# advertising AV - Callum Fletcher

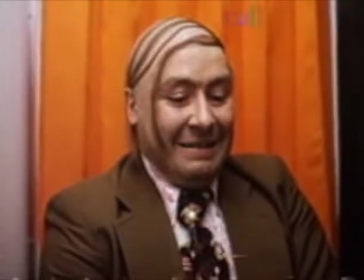4:05 It uses just a single static mid-shot inside a photo booth,
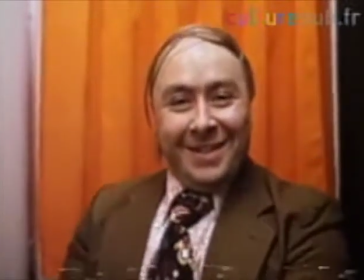4:09 instantly recognisable, and the scenarios that are one many people have experienced themselves.
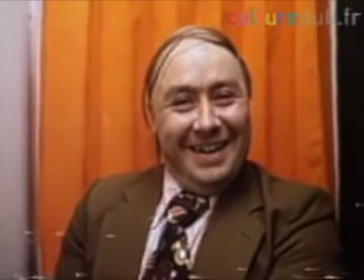4:15 They're relatable and they're real.
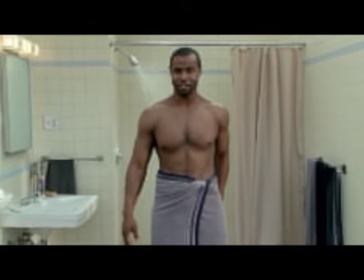4:20 Anti-realist.
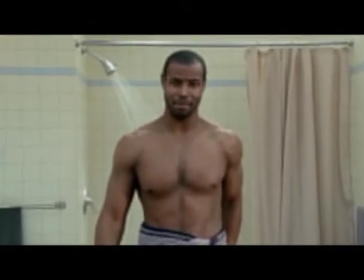4:21 An anti-realist narrative is the exact opposite of realist, with the scenarios and settings that could not happen in real life.
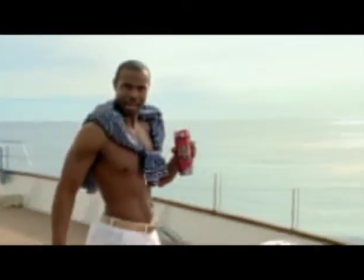4:30 They can often have elements of almost absurdism or surrealism.
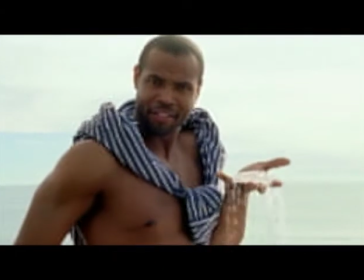4:37 This often makes them easily remembered, and can also have the advert viral, as did happen with the Old Spice adverts.
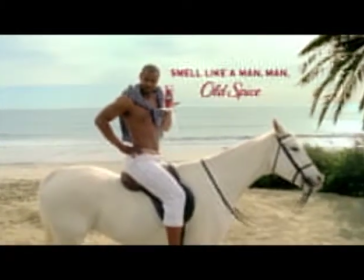4:46 These are a great example of an anti- With the man, your man could smell it.
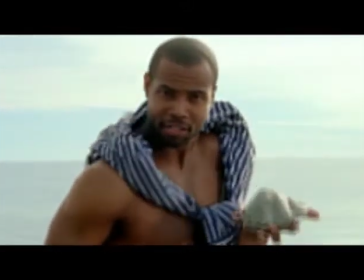4:52 What's in your hand? Back at me. I have it. It's an oyster with 2 tickets to that thing you love.
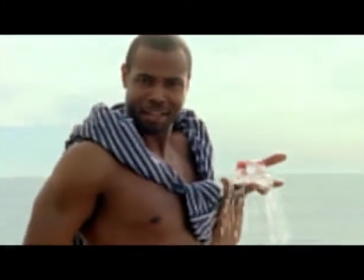4:58 Look again. The tickets are now diamond. Anything is possible when your man smells like Old Spice and not a lady.
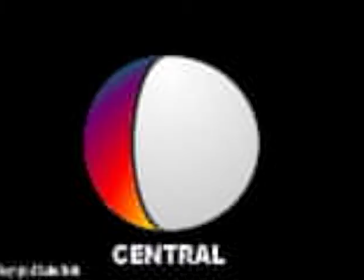5:04 I'm on a horse.
Talking heads.
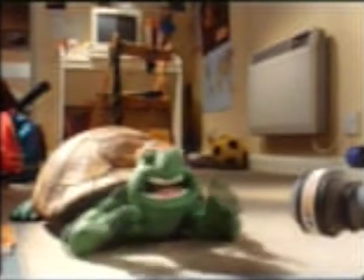5:08 A talking head advert is when an individual or group are simply filmed being interviewed, or just talking to a camera.
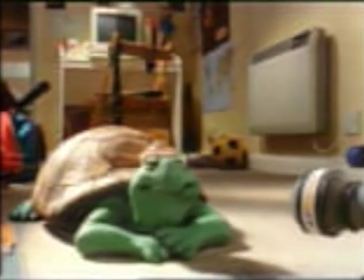5:16 The convention with these adverts is that the individual gives their opinions on the product/company in question,
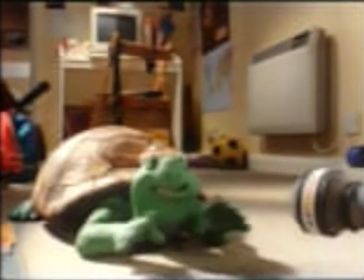5:23 usually with positive things to say, a very positive feel and facial language.
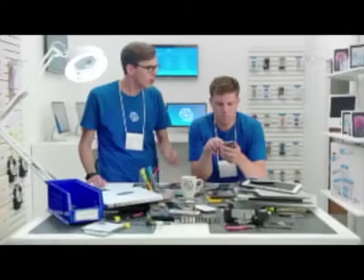5:29 Parodic and surrealist.
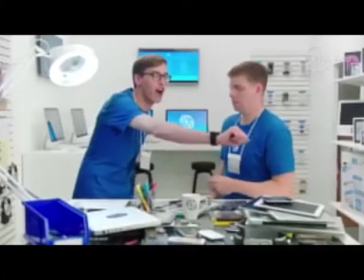5:31 Parodic adverts can be very diverse in style, as they mimic other forms of adverts, or are any forms of media.
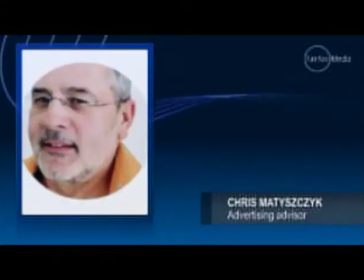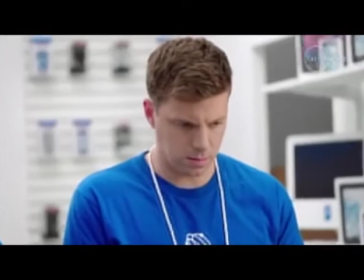5:45 They usually focus on the negative side of the product, one advert, while simultaneously promoting their own.
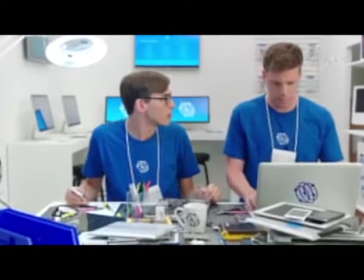5:52 An example being the Samsung advert, mocking Apple's geniuses.
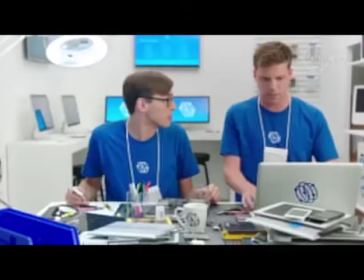5:57 The style of the advert vary based on what they're mimicking,
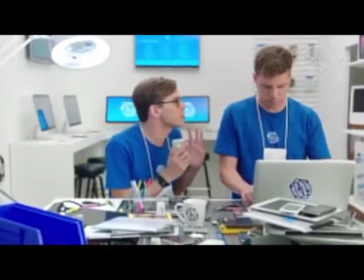6:01 so it can range from anti-realist to realist, talking heads to surrealist.
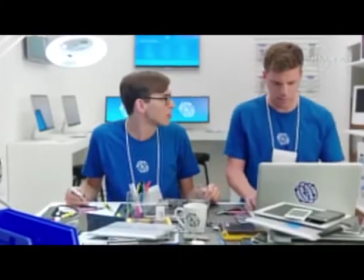6:08 Surrealist, though, goes hand in hand with anti-realist. It explores the unexplainable to create a unique advert.
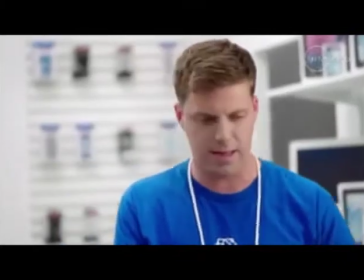6:16 These adverts can often be confusing and nonsensical, but are also remembered because of documentary.
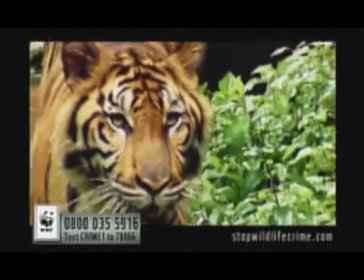6:23 A documentary-style advert is exactly how it sounds, an advert that is a documentary.
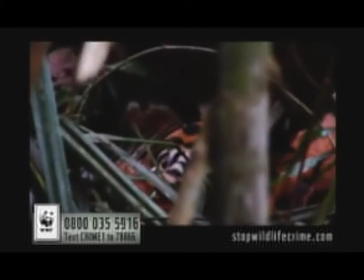6:28 They tend to be very factual, representing reality, so they will be rarely in an anti-realist format.
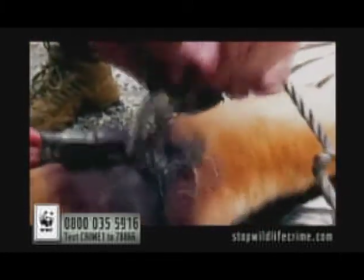6:35 Produced in natural settings, they can usually be in a home video type style, but rarely a static camera.
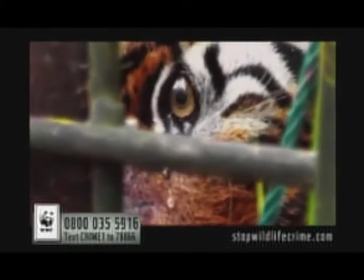6:42 Often a narrator to supply information, music often reflects the mood of the advert.
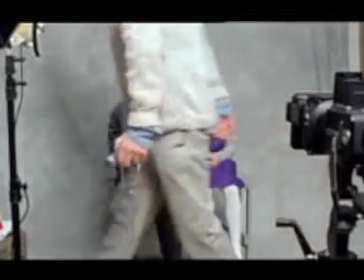6:49 Brand identity is all about creating an instantly recognizable brand, be it from look, feel, or overall style.
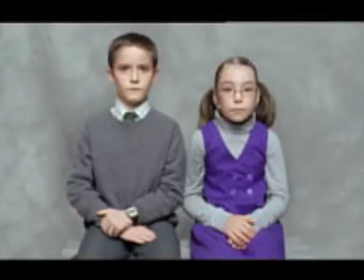6:57 This can be achieved through a name, logo, and colour scheme.
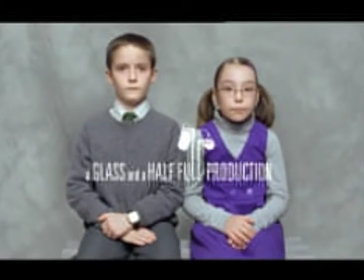7:01 It gives the face of company an identity, something that can be recognized and trusted by a consumer.
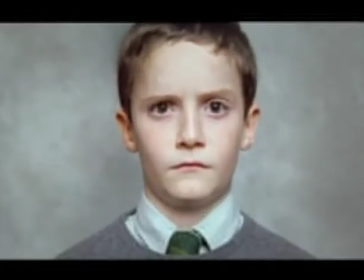7:07 Companies that have got this down perfectly
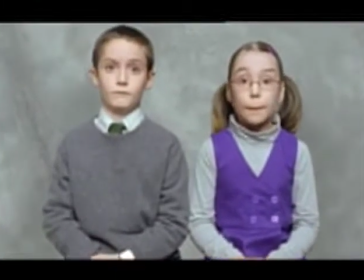7:13 are such as Cadbury's or Apple. Take, for example, the Cadbury's eyebrows advert.
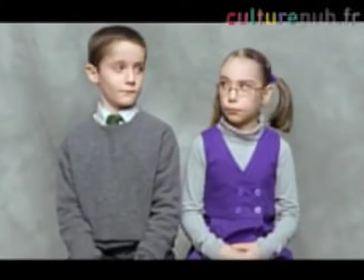7:19 As soon as it starts, girl with a purple dress and general purple colour scheme, it's Cadbury's colours.
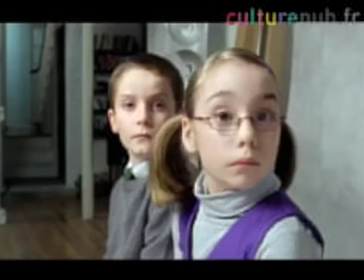7:27 And then the advert itself, it's surreal, almost contemporary comedy, something people will enjoy,
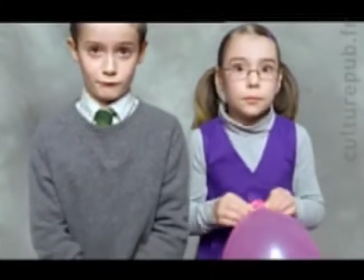7:34 making them happy, and they'll go tell their friends and family, and then they end up liking this as well.
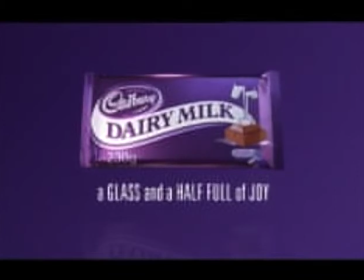7:42 And then the ending line, a glass and a half full of joy. This is a product that will make you joyous.
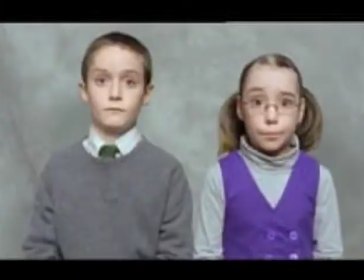7:49 It will make you happy. It will make you
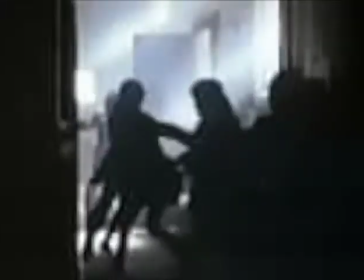7:57 The USP, or unique selling point.
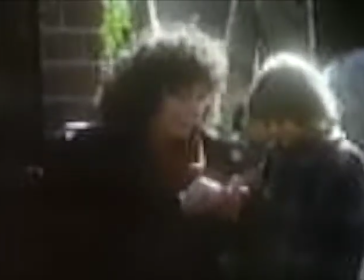8:00 The USP is the one thing that the product will do for the consumer that no other product will do for them.
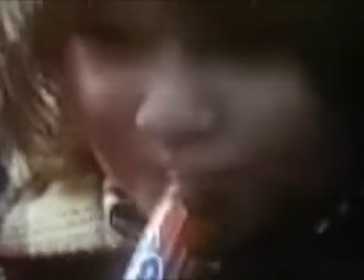8:07 This message will be included and hammered across to the audience within the advert.